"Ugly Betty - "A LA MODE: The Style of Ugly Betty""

The sort of general sensibility about every facet of this show, whether it's production design or costume or camera angle, is if you think you've gone too far, take another step forward. You can go a little further.
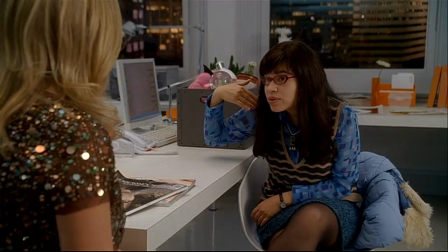0:18 Well, that's exactly what I was thinking. Amen.
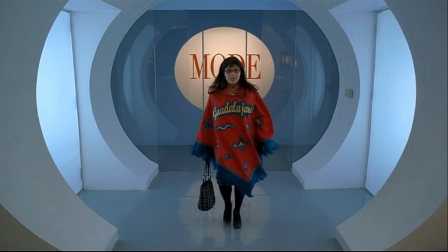0:24 Mark Worthington did the pilot. When I saw the pilot and I saw what he had done on location in New York City, I was kind of amazed at his vision.
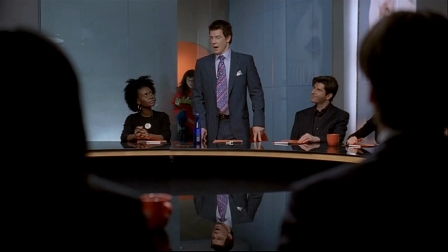0:34 I'm really,
Typically, in a pilot, you don't build sets because they're taking a chance. Pilots are gambling, essentially, for the studios and for the networks.
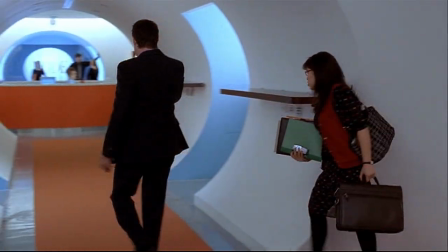0:44 So we had to find all that stuff on location. And there were a number of locations that we cobbled together to create the look of Mode.
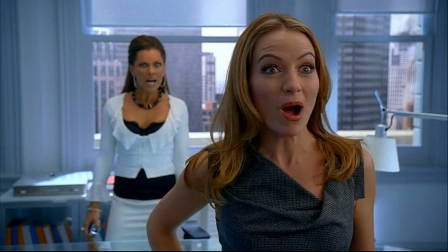0:52 What?
And just, you know, the motifs that Mark introduced into the pilot, we carried through into the series, you know, with the circles in the ceiling, the circles in the set.
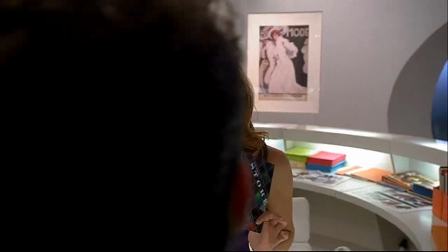1:01 And the way it's designed, you can actually see through from Daniel's office all the way through to the conference room, through all these layers of glass.
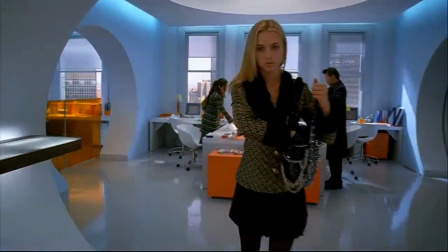1:09 The Mode set is just fantastic. It's beautifully designed. There's not a bad angle in the place. We really make an effort to capture the design and the architecture and all the circles and depth and glass and reflections, layers.
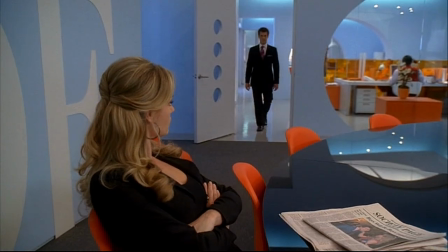1:22 There's a lot of opportunity for movement in there and seeing people deep in the background and one scene kind of blending into another.
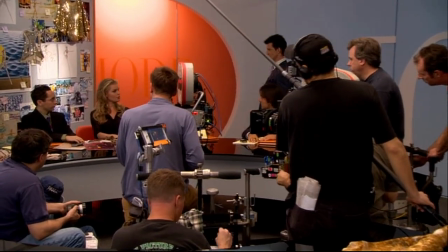1:29 We photographed the people in Mode in a very particular way, with wider lenses,
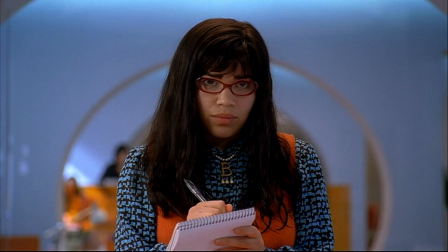1:37 incorporating actors in the environment, in the architecture. We put people in the very center of a very symmetrical frame.
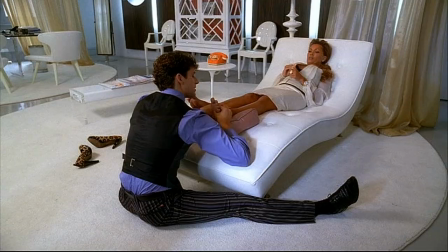1:45 uber clever.
Mode is what everybody remembers about these sets and about the design.
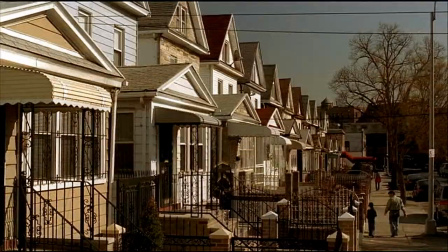1:51 But the Suarez house is almost my favorite set because of the feeling it has and how it grounds everything in the series. I mean, the series would be nothing without it. In Queens, we like to play the sort of clutter of a typical family.
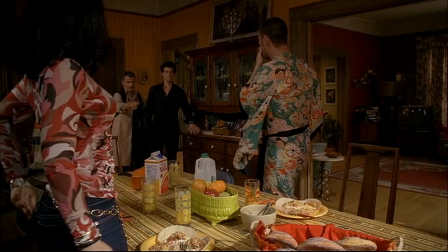2:06 So we shoot what we call dirtier frames, frames that have stuff in the foreground, over people's shoulders on other people.
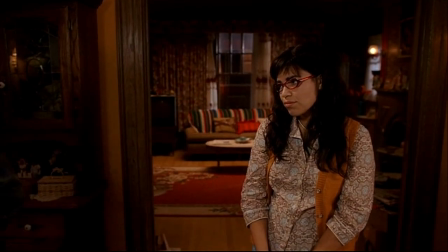2:13 Then stylistically, we clearly wanted it to be very warm, very communal, very inviting, so it had to contrast very strongly from Mode, so we picked very hot colors.
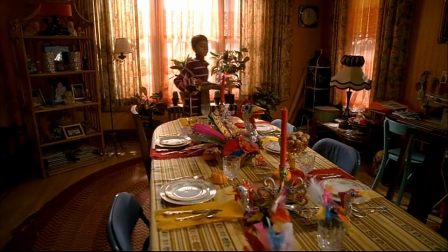2:21 A kind of yellow-orange in the dining room, deep red in the living room,
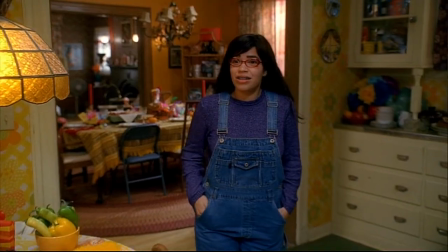2:26 the yellow-green of the kitchen, all very contrasting and bright and sort of active. I think the dichotomy of Mode versus Suarez Queens is brilliant.
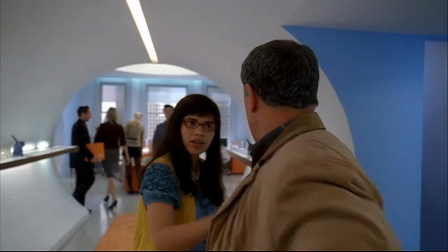2:37 Jack? So wide in here. What are you doing here?
It gives you so much room for shaking things up.
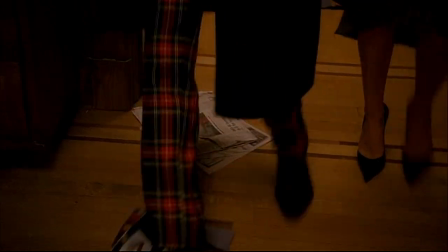2:45 When you get characters like Mark and Amanda showing up in Queens, it doesn't fit.
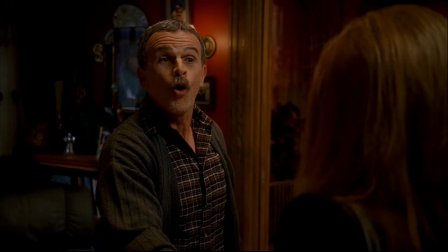2:50 Hola. It's, hola. No, there's an H in it.
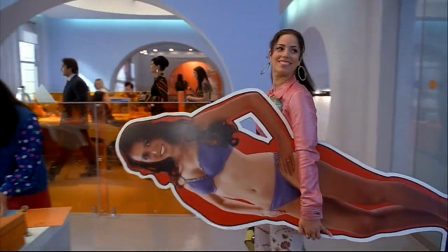2:56 Just like when Hilda first comes to Mode.
Looks like a gay version of Star Trek.
It's hilarious. One of the other things that we're very, very particular about is costumes.
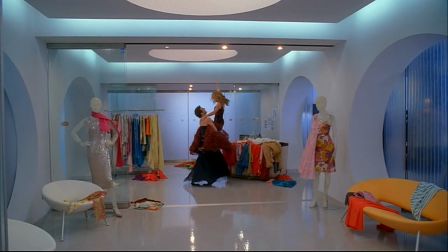We have such an incredibly busy show that our workrooms are all over the city. I'll be shopping for Hilda, and all of a sudden, I'll make a right turn and say, oh my God, this will be so perfect for Betty.
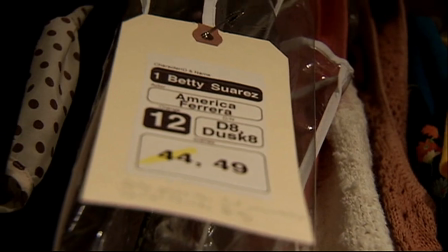3:26 The fun part of this show is that it's wonderful to be able to get into the high fashion end of things.
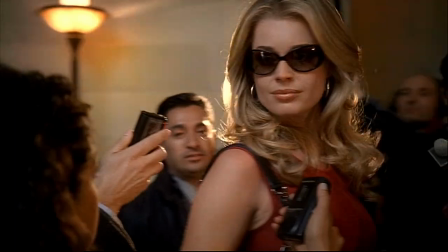3:35 We have all of our, fashionistas that are working in Mode itself.
We're a bunch of unstable, hungry, backstabbing bitches.
And we try to define each person.
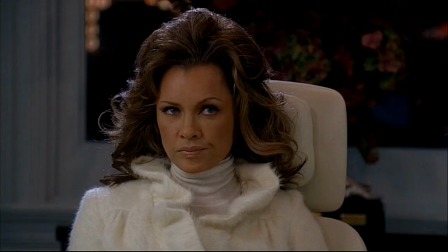3:46 For Wilhelmina, for example, we clearly try and go a very, very sleek and classic silhouette with her.
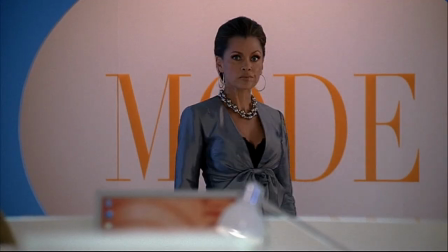3:53 2 words, faboo.
She's always very high-end.
Fabulous.
People thinking I may be only working on Wilhelmina or Betty.
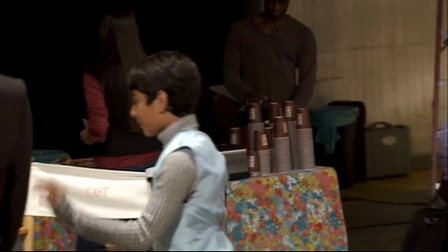4:05 It's everybody. It's the simplest little thing. It might be a vest on Justin that sort of becomes the anchor for something.
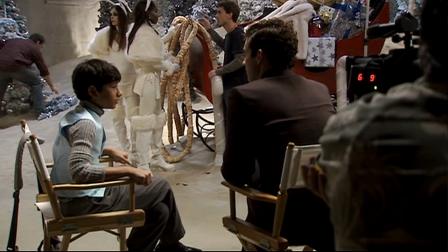4:12 Word of advice.